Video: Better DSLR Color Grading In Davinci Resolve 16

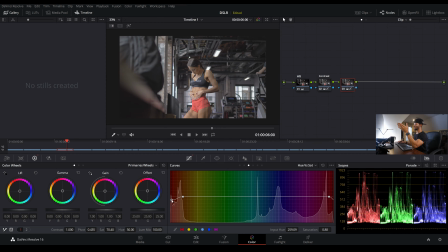Because it is the most saturated thing in the shot, so it should be higher than the rest of the colors, but we definitely don't want it just going outside of the entire spectrum that we're working in. So with this there, I'll bump the saturation a little more.
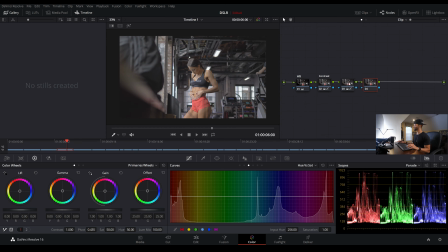I can live with that, and then I will hit Alt-S, and I'll come back and I'll label this one to saturation. And then with this node, I'm going to make a layer mixer. So I'll hit Alt-L, and you guys have seen me do this in other videos.
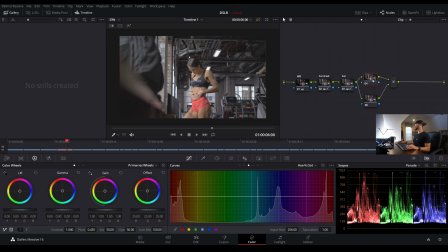If you've watched other videos, and if you haven't, welcome to the channel. So with this layer mixer here, pretty much this bottom layer is in control now. So if I change anything to this bottom layer, like make the whole thing, give it a blue tint, then the bottom layer is in control. If I turn this off, it goes right back to regular.
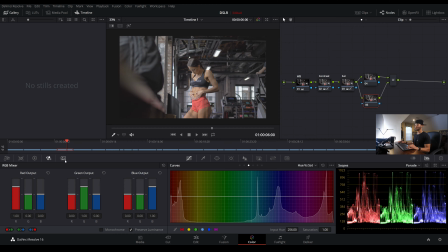And what I'm going to do is desaturate this node by coming to the RGB mixer and hitting the monochrome button. Then I will come over to our connector that connects the layer mixer. I'll right click, composite mode, and come down to soft light.
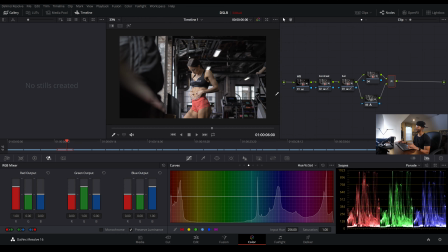Boom. Oh, and already, I mean, you guys have seen me do this in other videos, but it gets me every time. It gets me every time. Look at this. If we were to take away all of this with selecting all of it in Control D, this is what we started out with.
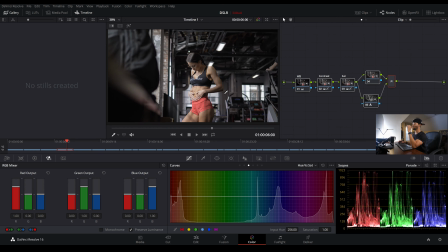Now, I know it really just seems like a pop of contrast, but we've really done quite a bit here.
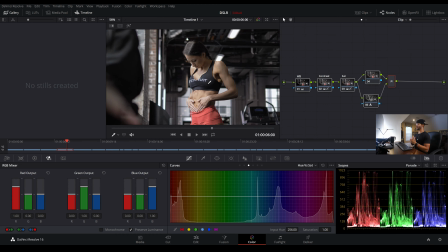We have reallocated where the light spectrum is in this contrast node, and then we've kind of desaturated the image, but really we've desaturated more of the highlights than anything with the color or with the layer mixer.
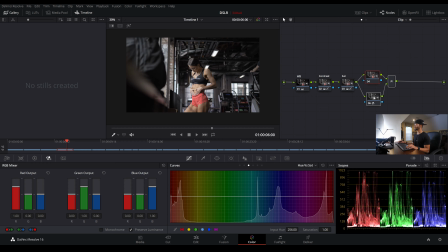And it just gives us a really smooth look. And then another thing we can do is come back to the contrast node. Now that we have our layer mixer here that adds kind of our contrast back, but in this really soft and nice way, I'm going to bump up these shadows a little more in this contrast node.
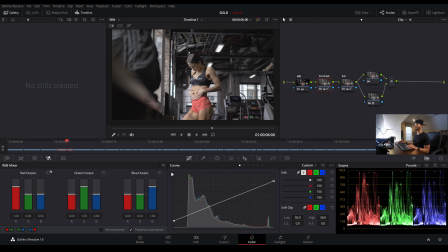Just a little, and I'll turn down the highlights a little bit and come back to our shadow control on the color wheels, this number 2, and I'll even bump that up a little, just so we can see a little more of her face here.
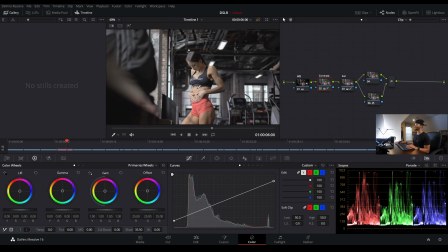If I turn this off and on, looks nice, looks really nice.
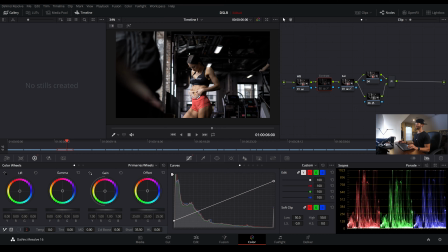And if I turn that off, you can see what we're working with. Now this could be cool in some situation. This really could be cool, but in my mind, it just looks like video. It looks like kind of cheap video to me. How much shadows there are, just because in real life it would not look anything like this.
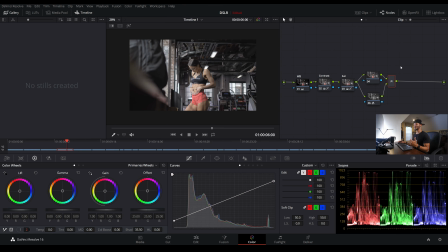So let me activate this again, and later on we will add back the contrast, but we'll do it in the spectrums that would make more sense. So now that we have this here, I will label this one just our mixer, even though we can tell what it is just by the look of it.
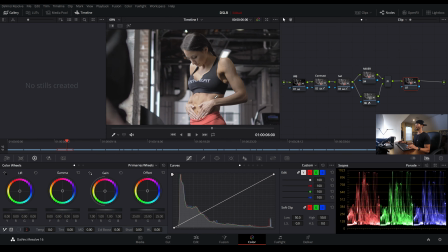And then I'll hit Alt-S to make a new node. And this is where I kind of want to mess with a couple of the colors, primarily this red here.
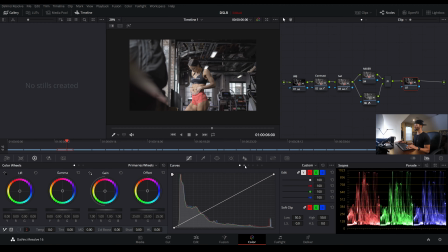One thing I'd like to do is come to the hue versus luminance, and I'll click on this red, and I'll widen this a little bit,
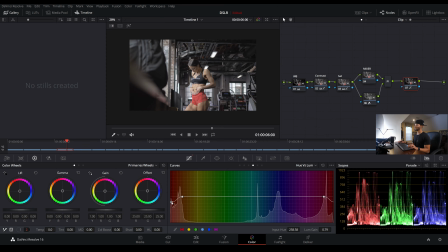and crank this down. Now it's giving us a much better, less faded looking red. And it looks more saturated, but it's not. It just pops. It just pops. And I think I like it right there.
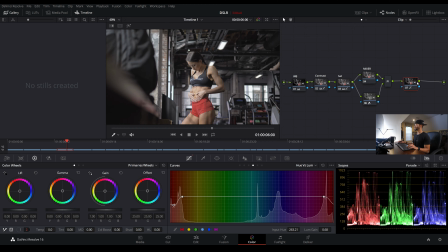That'll work. I do like that. And then I'm going to come to the skin also. And let me make, I'm going to go to the hue versus hue. And I'm going to make a point right here.